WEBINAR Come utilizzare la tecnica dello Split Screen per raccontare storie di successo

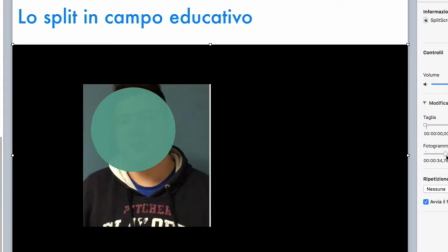(43:56)
La scelta qui è non di far comparire insieme, ma su lati diversi, prima uno e poi l'altro.
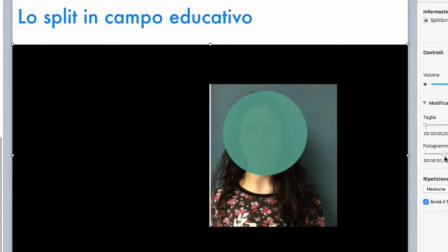(44:04)
Vedete, c'è questo gioco.
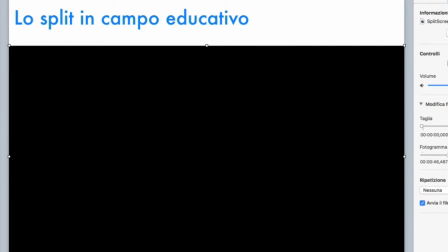(44:06)
Lo stesso gioco si ripete qua, e poi l'affermazione sarà non usare il verbo avere per esprimere l'età.
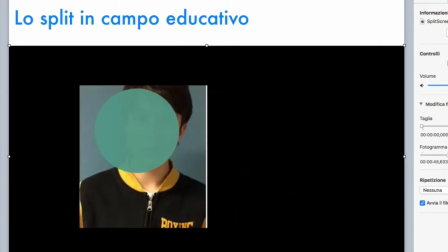(44:14)
In questo caso
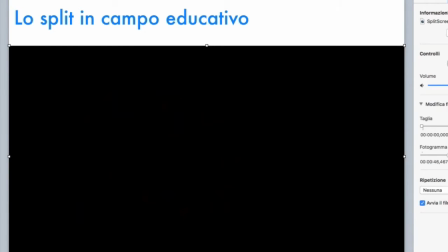(44:17)
abbiamo tre interventi, due sbagliati, insomma, uno giusto, uno sbagliato e uno che spiega,
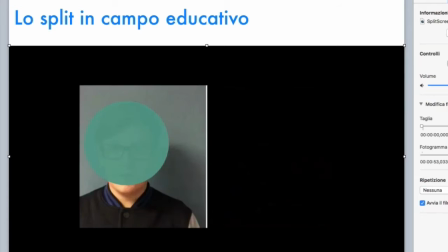(44:24)
tre interventi, proprio, e così via, questo giochetto continua.
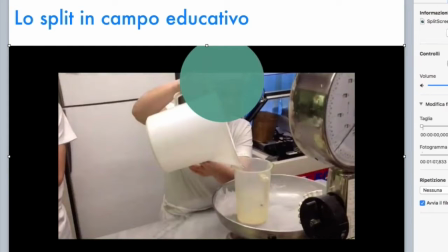(44:29)
Un'altra forma di split, invece, è questa, per cui si mostra,
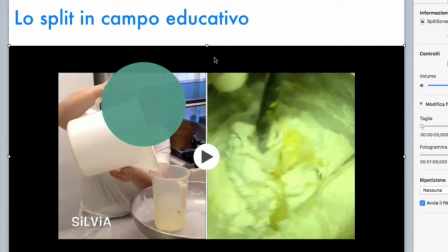(44:37)
ecco, anche qui viene giustificato da che cosa? Dal fatto che se verso qualche cosa qui dentro, appunto, poi non posso contemporaneamente mostrare anche quello che c'è, cioè mi interessa sia
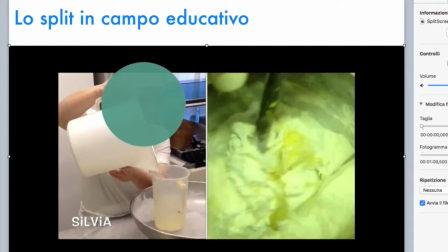(44:54)
l'azione sia anche il contenuto, e quindi non c'è nient'altro da fare che mostrare e utilizzare lo script.
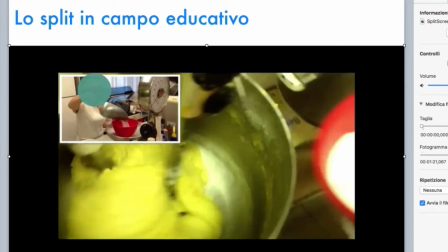(45:02)
Vedete, in cucina è molto interessante, qui ho usato anche la tecnica
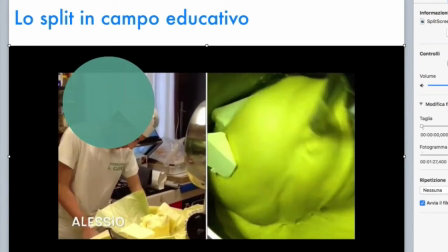(45:09)
del picture in picture che abbiamo visto l'altra volta, poi ritorna con lo split perché vogliamo vedere i dettagli anche, no? È una soluzione alla Tarantino senza la drammaticità ovviamente
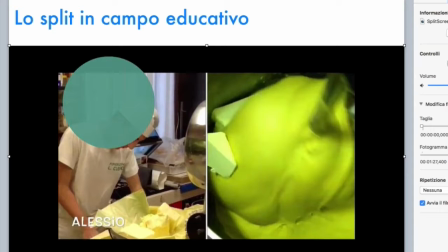(45:23)
di Kill Bill, perché la narrazione è radicalmente diversa, è una sorta di narrazione documentaristica.
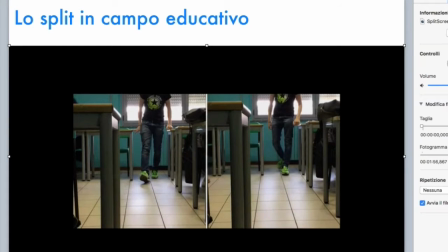(45:30)
Questo invece riguarda un'educazione relativamente alla sicurezza.
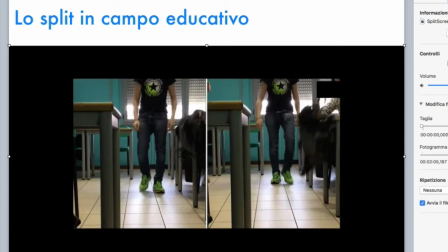(45:38)
Quindi abbiamo un ragazzo che esce, vedete, dalla fila dei banchi, ecco, sta uscendo, e cade una cartella.
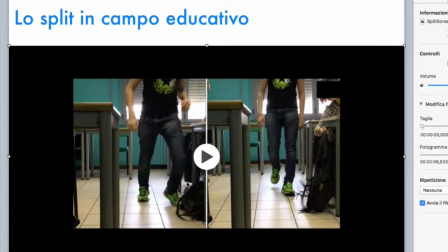(45:47)
Allora, nel primo caso inciampa sulla cartella e quindi si determina una situazione di rischio. Nel secondo caso invece la ragazza è svelta ad agganciare il suo zaino al gancio, e quindi a evitare il rischio, se ne accorge subito.
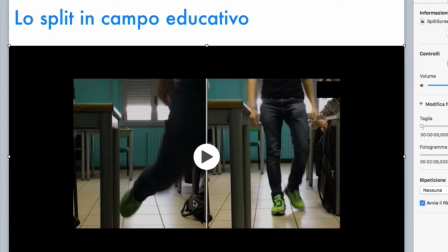(46:06)
E nel primo caso, eccolo qua, il ragazzo inciampa e cade per terra, e nel secondo invece
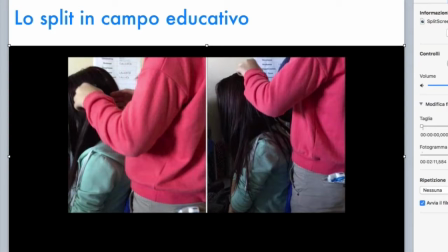(46:16)
non succede, non avrà nessuna conseguenza. Qui invece lo split è di tipo formativo, perché si insegna a lavorare correttamente i capelli,
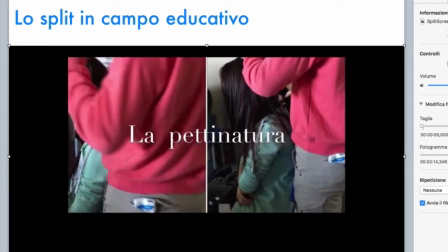(46:37)
e una voce fuori campo spiega qual è il punto di vista corretto della pettinatura.
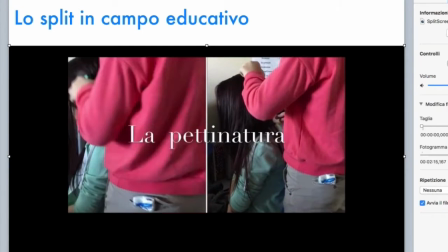(46:45)
Quindi abbiamo due azioni che si svolgono contemporaneamente, sono molto diverse tra loro.
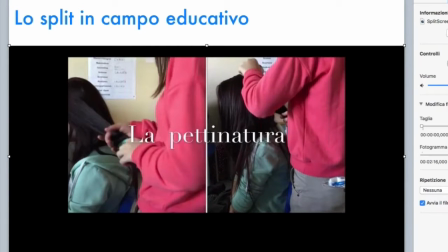(46:53)
Chi naturalmente sa ciò di cui si sta parlando avrà capito che la posizione corretta è quella di sinistra. Io, per ovvi motivi, come potete vedere direttamente, non ci sarei mai arrivato,
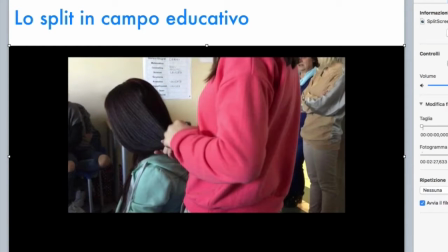(47:12)
però questo serve appunto per uno scopo. Quando si individua poi la parte, la rappresentazione corretta, si torna a schermo pieno e dunque si può poi commentare,
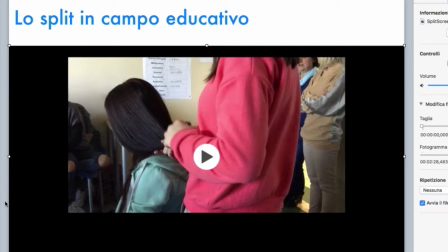(47:27)
continuare questa rappresentazione. Così. Adesso io, prima di ragionare,
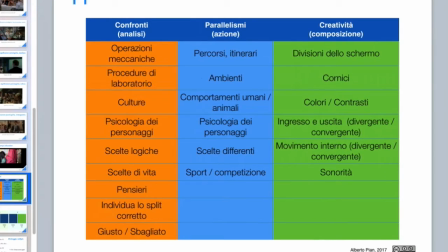(47:35)
mostrarvi alcune tecniche che sono molto semplici, però vi voglio invece ancora fare riflettere su alcune questioni che riguardano le applicazioni dello split. Vi lascio ovviamente questa slide all'interno della classe,
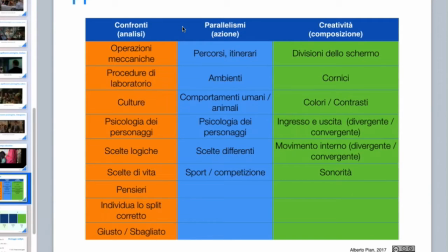(47:54)
cioè questa slide sarà compresa all'interno delle diverse slide, e vedete abbiamo tre assi fondamentalmente.